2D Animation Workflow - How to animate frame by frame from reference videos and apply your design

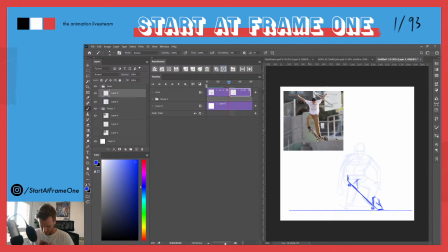[22:16]
This is a weird, like his something like this. Let's see if this works.
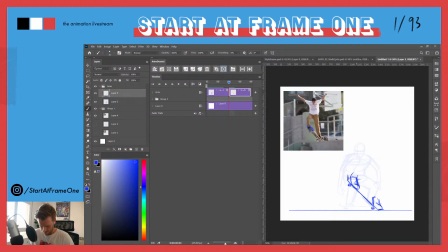[22:37]
Yeah, the heel is around here, and the whole foot is some kind of twisted. So here goes up.
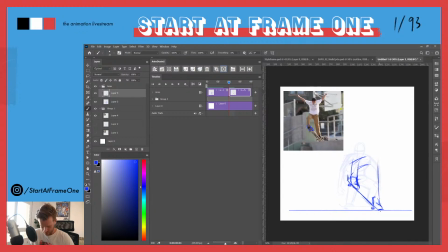[22:53]
Very quick. See if this works out. So
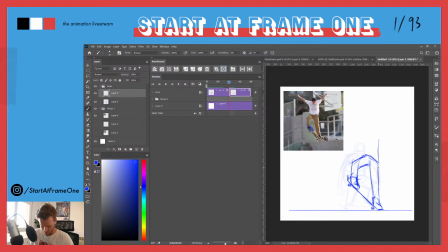get the arms.
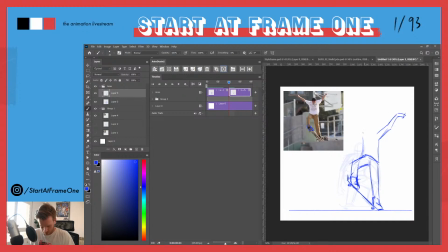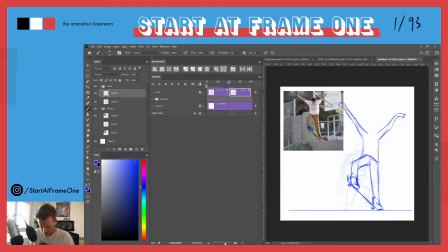[23:43]
Yeah, here drawing and anatomy skills come in, which I try to improve on a regular basis, but
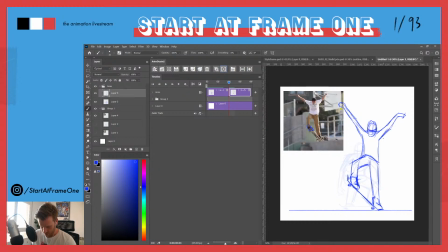this arm doesn't feel very. I don't feel the force of the movement here, which I really want to capture.
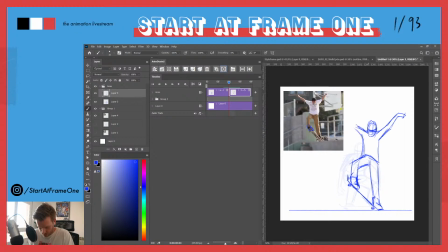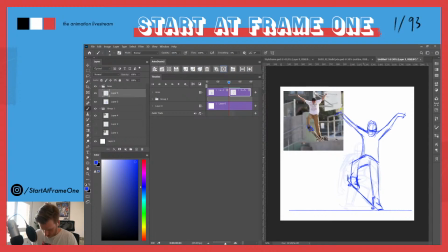[24:37]
Okay, we'll see where this is going. Okay, this is our second one.
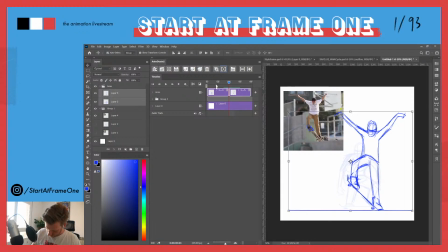[24:57]
I want to have them way smaller now. And I think I don't want to have them do the kickflip in the same position, as I don't really feel the.
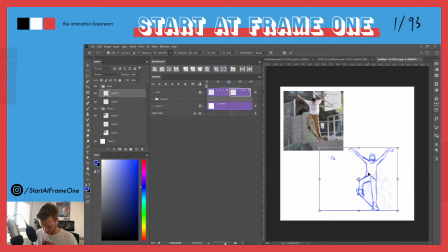[25:18]
I want to have him actually moving to feel the all the forces that are going on in the movement. As he moves in this direction, there are certain
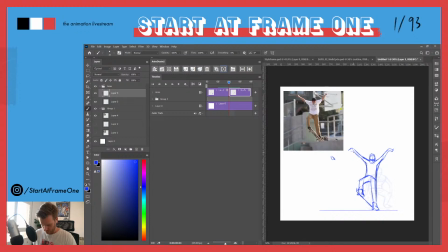decisions in his pose. That only makes sense if we consider the movement of the skateboard in this direction. So
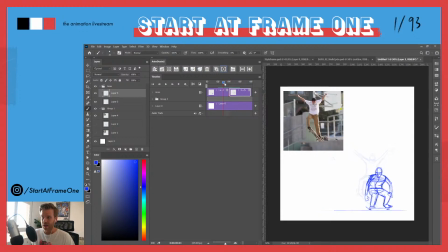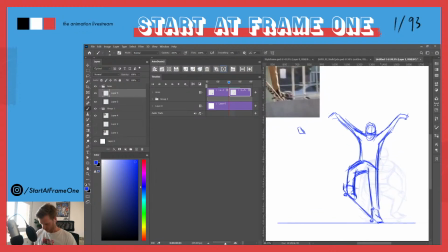[25:58]
and I feel we want this foot a little bit more extreme, like he's actually just on his toes, in contact with the board,
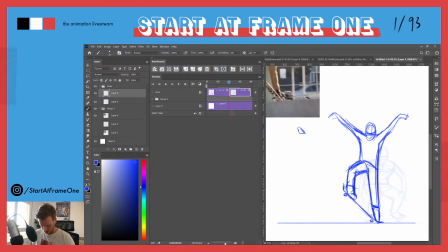[26:16]
as everything is now moving upwards.